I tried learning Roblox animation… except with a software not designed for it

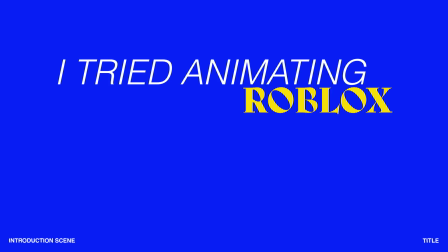I tried animating Roblox, but only with After Effects.
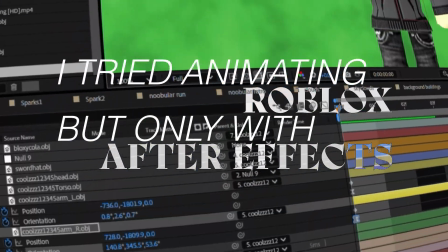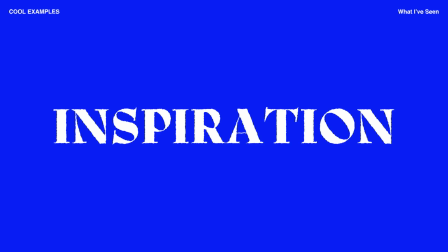As an avid consumer of YouTube, recently a spike in Roblox animations, really cool ones, flooded my homepage.
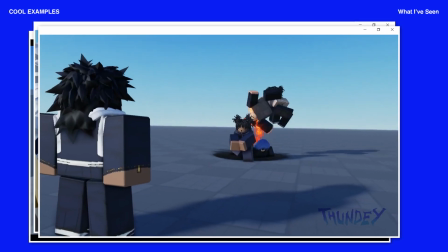I'm gonna assume most of you have seen these before, but I haven't, and it's just something that makes them really unique and compelling as it feels out of reach for me.
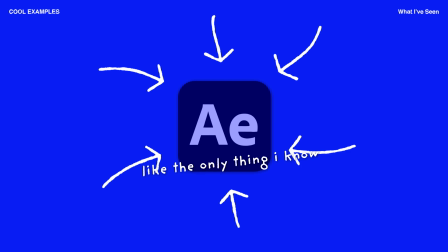The only software I'm confident with is After Effects, and it's not exactly known for producing these.
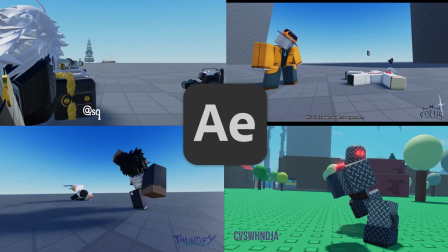However, there are two very popular softwares for Roblox animations, which is Blender and Roblox Studio.
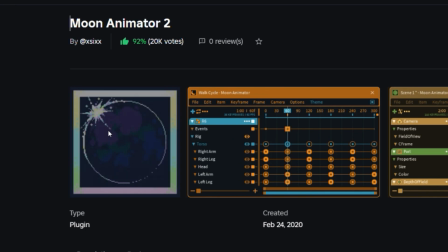They're both completely free, but the more popular one is Moon Animator, and that'll come at a cost.
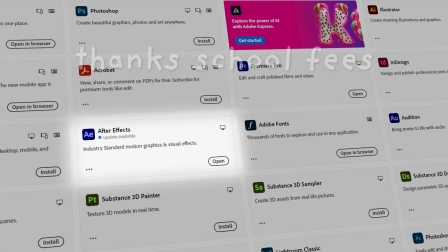I'm currently using the school Adobe Cloud, which makes After Effects free, and I don't feel like spending on something that I might not pursue.
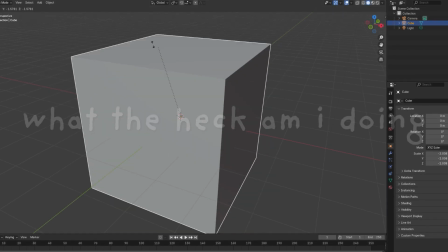Also, Blender confuses the heck out of me. But it's not like I haven't worked with 3D objects before, and here's a few examples of my work.
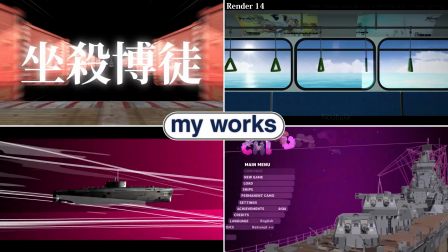I've only ever lightly used 3D objects, usually a single object, but never one with multiple moving parts and dynamics like a character.
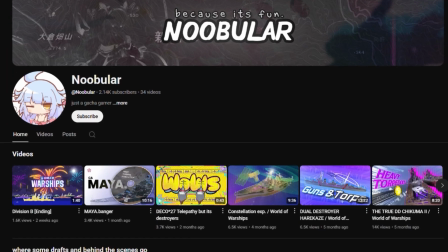Why is it all warships? Well, I do have another channel called Nebula, but I wanted to expand my skill sets and learn more.
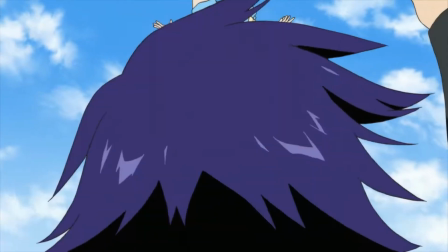As for an animation reference, I saw this cool opening while doom scrolling. It's the second one for Nisekoi.
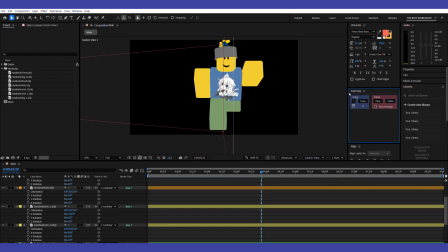Before I began, I watched a few how to get good at animating videos, and you gotta start with a walk or run cycle, or both.
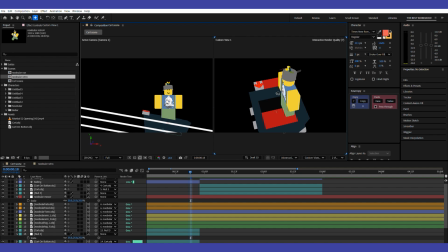I don't know who came up with it, because I was so bad at doing any of it, so I skipped that step and started working on the first scene.
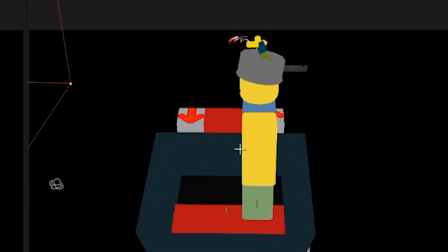But before all of this, how did I even do any of this?
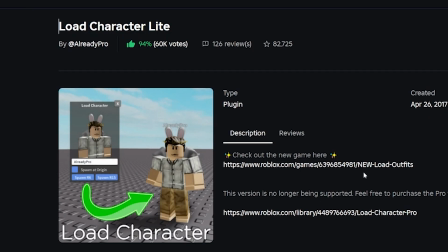I downloaded this player avatar plugin for Roblox Studio, ported characters that I know into it,
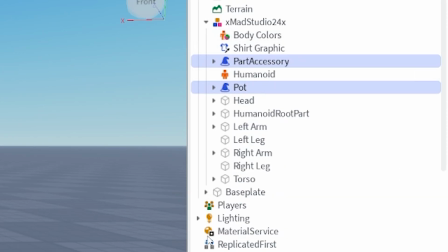and exported each of their accessories and body parts individually, making sure they're exported correctly without anomalies.
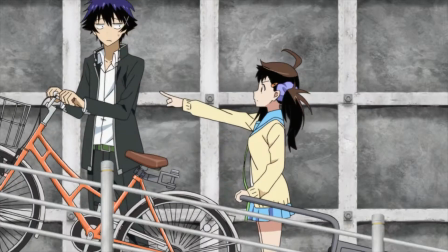Based on my reference, the girl had been swooped up by a wagon and rolled downhill.
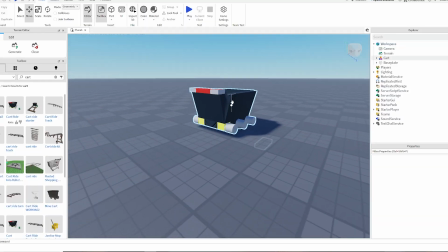The best idea I got is a classic Roblox cart, but it's being pushed instead.
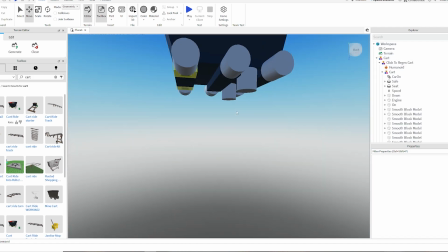The cart had to be modified because it still had those functions that make it work, and that didn't look good in the animation.
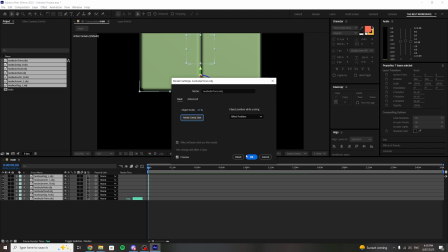I then imported them into After Effects and tried rescaling to composition size, but that left some parts scaled way differently. So I found out that just importing them without auto scaling, then attaching them to another layer to rescale simultaneously was a quick fix.
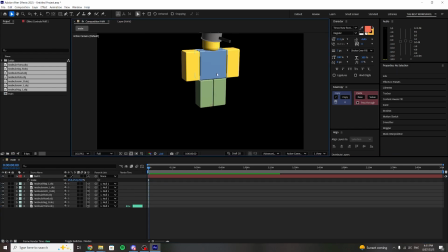There's probably a plugin for After Effects for 3D animation and rigging that'll make things 10 times easier,
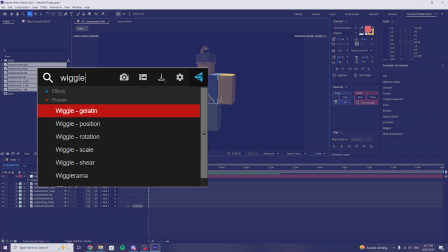but the only plugins I'll be using is FX Console and Ease Copy, which are both free.
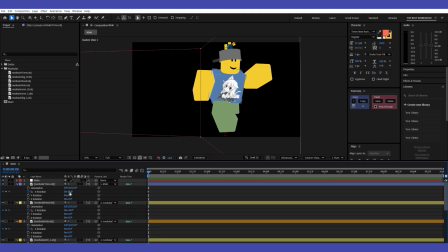Now we start making the run cycle. There isn't any rigging, so moving parts don't get any assist to keep them looking natural.
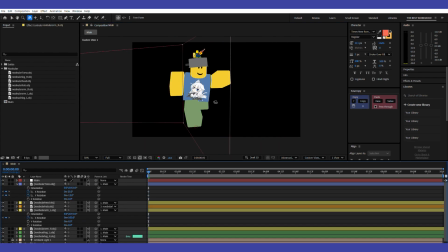The best you can do is attach all the body parts to the torso, then the torso to another layer.
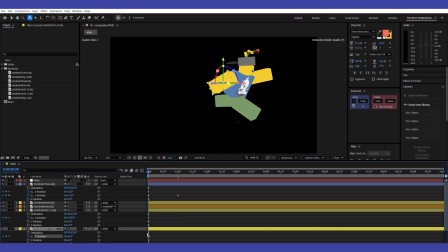You also got to keep track on which limb is the front, as I don't have that limb thing.
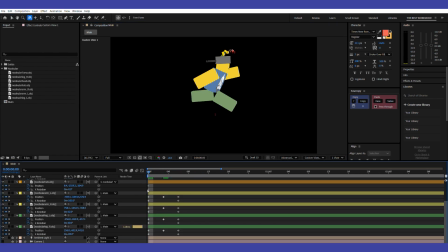It is possible to use that, but personally I'd rather struggle, and struggle I did.
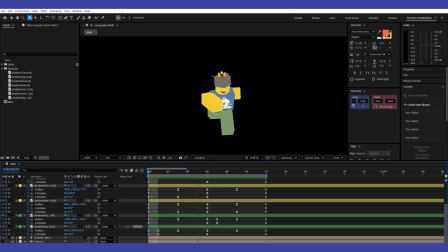This run animation ended up looking a bit goofy, so I restarted, again.
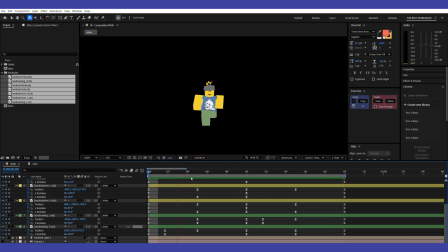I had a bit more experience from the last one, learning from previous mistakes made it easier to progress and animate faster.
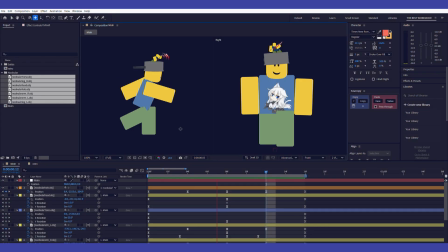But guess what? It looked goofy as well. I think I'll just flag it and move on.
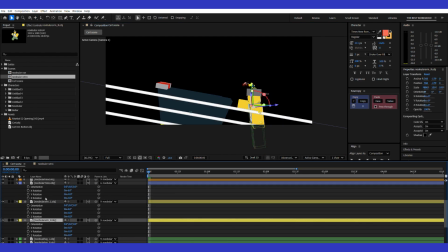Next was importing the cart, which was just a slide, adding the character trying to push the cart, then a bit of reaction to make this event appear unexpected.
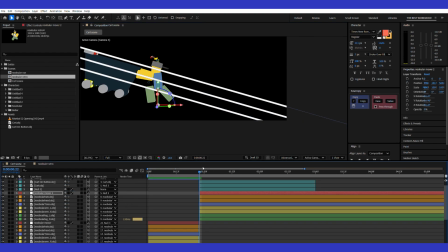I already made the cart bounce around, which I didn't record, but I did capture me trying to get the character into the tumbling cart. I tried doing an easy trick, which was parenting the character null to the cart, but that was just plain silly, and I ended up manually keyframing everything anyways.
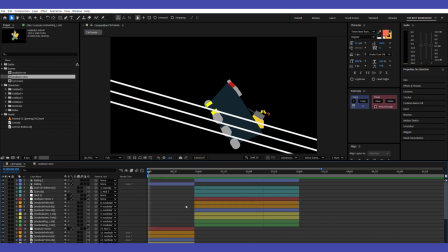It does look really rough, but that's because it stands alone. I revisit by adding a temporary environment such as a road,
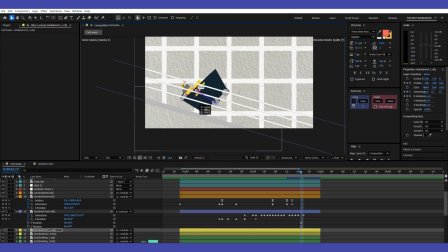background and foreground to help with the illusion of speed, as all of these elements are crucial to the animation.
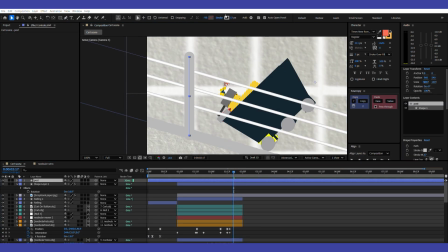I also try fixing up the character tumbling around to make it smoother and less jagged through the graph editor.
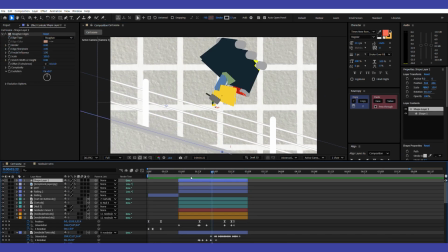Then adding posts to the railings, which did not have to be animated this way, but yeah, it works.
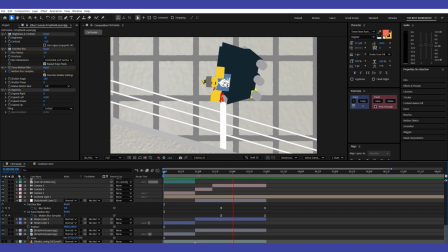And here's how it looks now. At this moment, watching it loop for a few minutes, I was pretty proud.
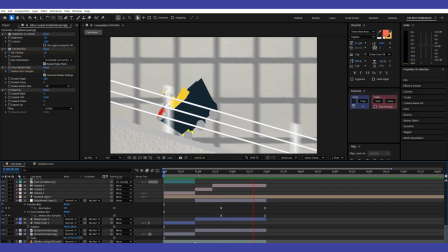But this is a dangerous form of procrastination, and I knew these elements were only temporary and needed a final graphic.
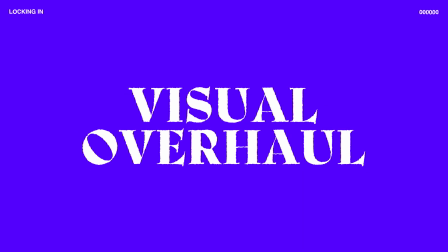So I worked on improving the environmental elements to better match my reference.
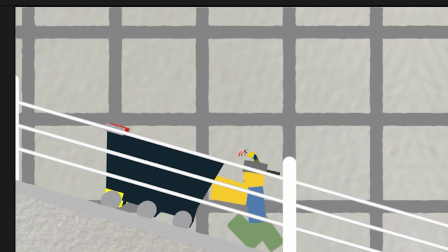Before I used a basic grid with overlaid textures, but this looked cheap as they all moved at different speeds,
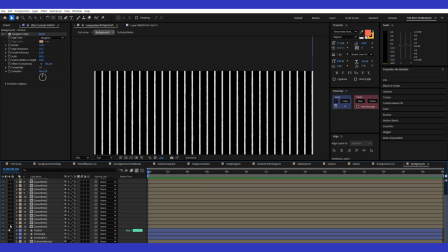which didn't look good even if you weren't paying attention. The refit uses strokes with repeaters, with the vertical strokes being thicker than the horizontal ones.
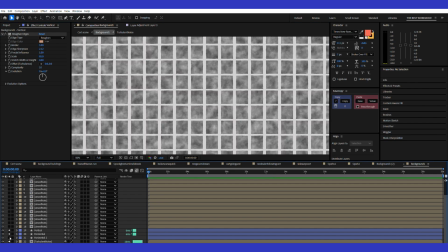A roughened edge is applied to add imperfections, likewise concrete, then the filling between the grid is a basic turbulent noise with minimal tweaks.
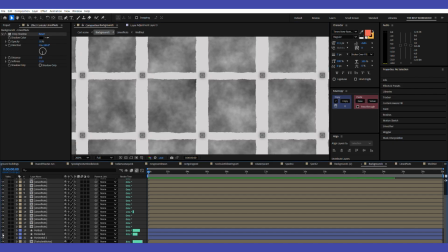The shadows are just drop shadow with a bit of softening.
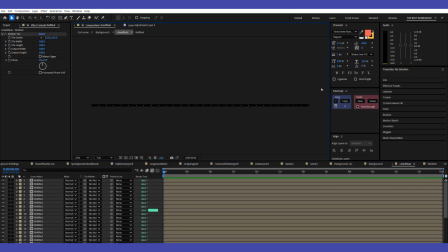The bolts in the wall were made in a pre-comp, then compiled into a line, then to fill the entire background comp.
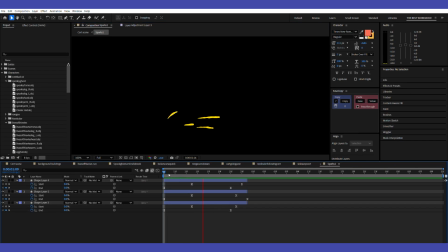As for a little bit of effects, a basic spark was made with stroke paths with roughened edges,
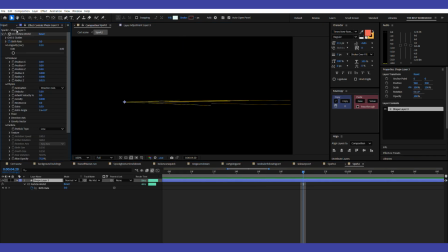taper and a bit of glow. The second more aggressive spark was made with CC Particle World,
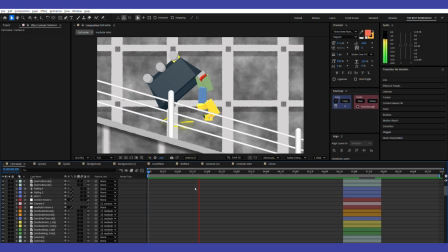but in a jet. Then for the final touch, I added motion blur to give the final illusion.
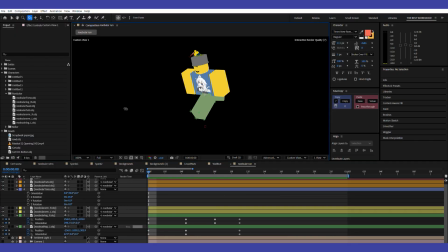The next scene involves running, that bit of animation I had skipped earlier today, and reveals the third dimension.
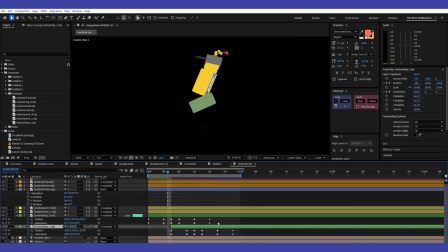I begin by wiping what I made before and try making it based off battleground games, mainly the strongest battlegrounds, except off by memory.
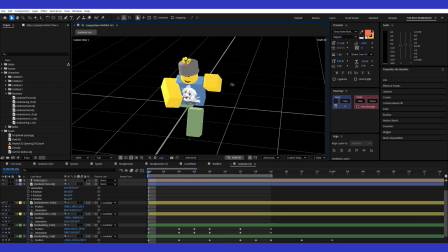I don't know why I didn't do this before, but this time it took only 30 minutes to complete the cycle.
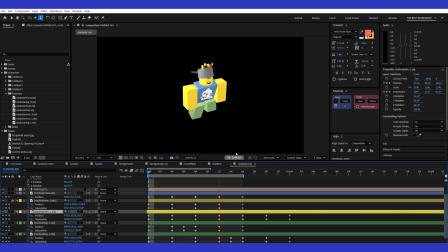Sure, it lacks personality, but it fits more generally in anything. Then I joined the strongest battleground to compare the running.
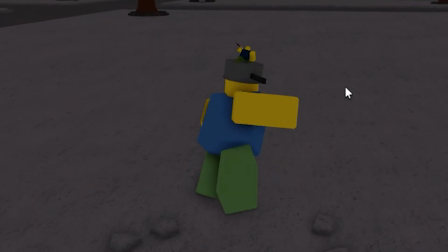Wait, did they always run so goofy? And like that, I have perfected the running cycle to be used in my animation.
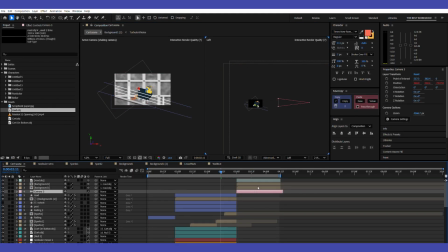The road asset was also downloaded from Roblox Studio, and with everything I needed at disposal, I began setting the scene.
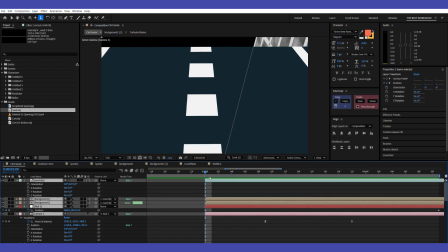Due to the 3D nature, this will operate differently.
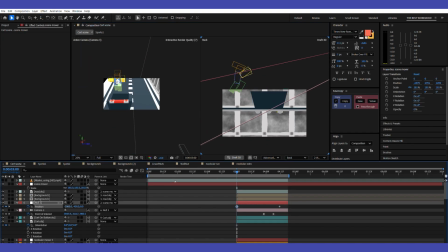I include a 3D camera to have better control of the scene, and make a null layer to move the entire scene without breaking or misaligning objects.
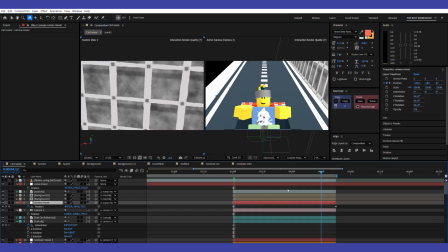It was rather late, but I added an ambient and parallel light to give depth and shadows to the characters and the scene.
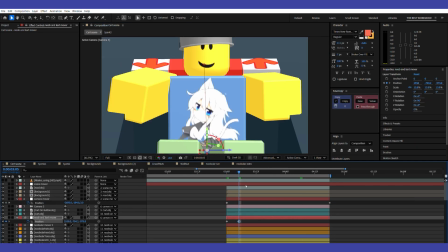Put a guy inside the cart, and used the running cycle I made earlier.
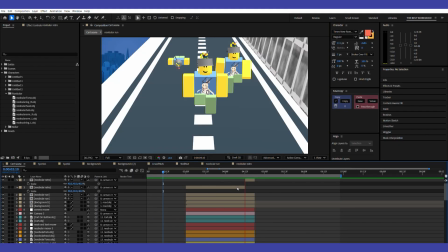For the next two scenes, which are just close-ups, are fairly simple to make with a motion blurred background from earlier,
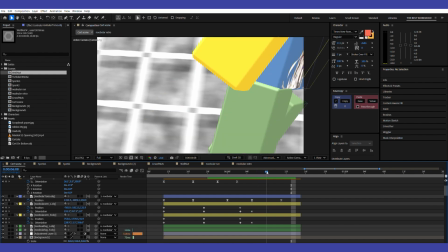and a simple animation of a wave, and a nod, followed by a jump. I fixed the duration of these scenes to match the reference and continue to the next.
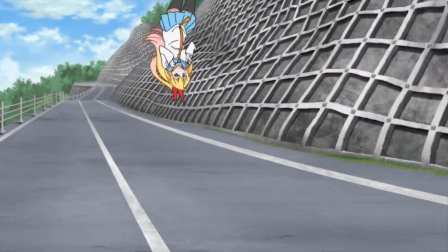This part is going to be real tough as it starts including proper background, skies, and distant elements, not to mention the wild gymnastics.
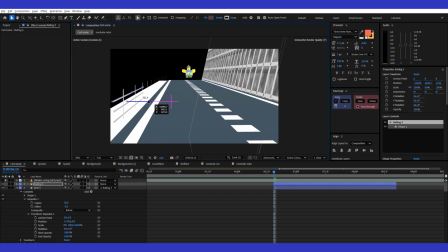For this, I create the 3D scene by placing the solid ground first, which is where all the animation will take place.
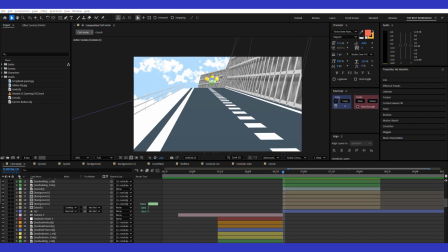The railing, trees, and the background are added later. Once I am happy with the scene, I begin animating these crazy flips.
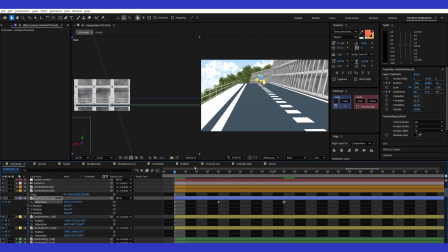I had to look closely back and forth between the reference as I have never animated something like this before either.
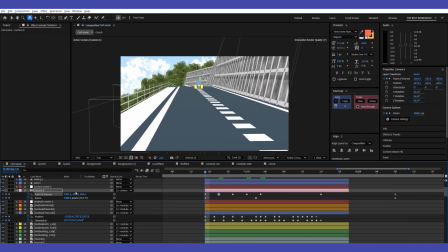As final visual effects, I let the point of interest of the camera somewhat track the character and apply a bit of wiggle as camera shake.
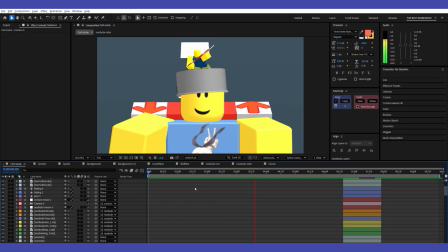And that completes the starting scene.
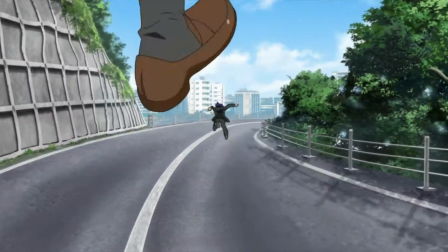A flying kick is really general and should be very easy to make,
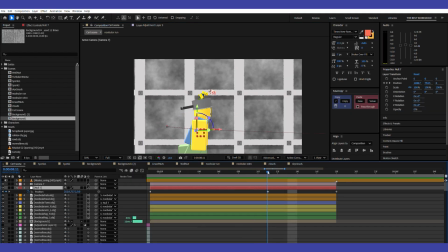but the R6 model makes it quite awkward sometimes as some of the limbs are quite pointed and don't have a general direction,
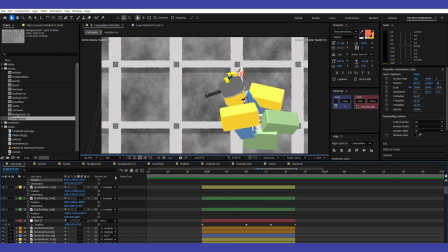and it ended up looking like a PNG just gliding across.
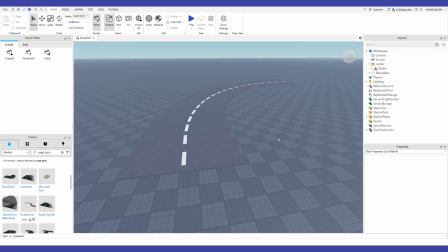The next scene uses a curved road, which the current road I have doesn't do that, so I went back to the Roblox studio to find a new road that is curved.
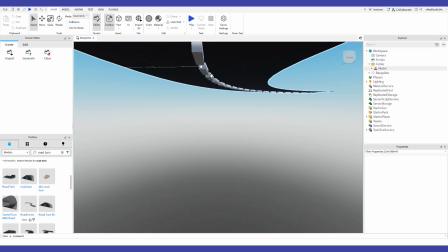It does have these odd extrusions at the bottom, but that's fine. Back into After Effects, I begin compiling the 3D environment to a basic level to quickly start animating the characters.
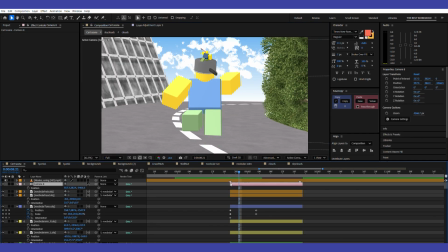The problem was that my characters were quite large in comparison to the scene, but scaling down over distance was a quick solution.
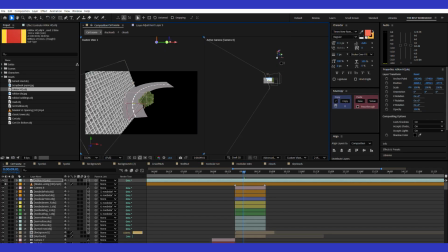I also grabbed some classic buildings and the Roblox HQ to fill in as the cityscape in the background.
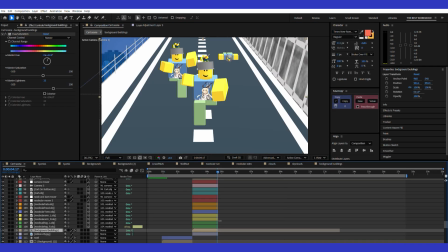Placing them in, they appeared too vibrant as distant figures, so I pre-comped them and altered the brightness to appear as distant city smog.
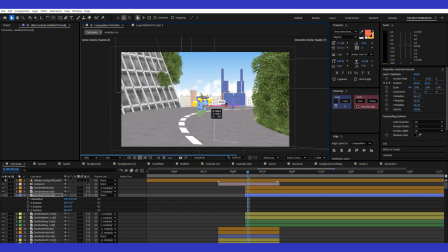The rest of the trees and bushes are placed into the scene to make it less boring, then the other character is animated in.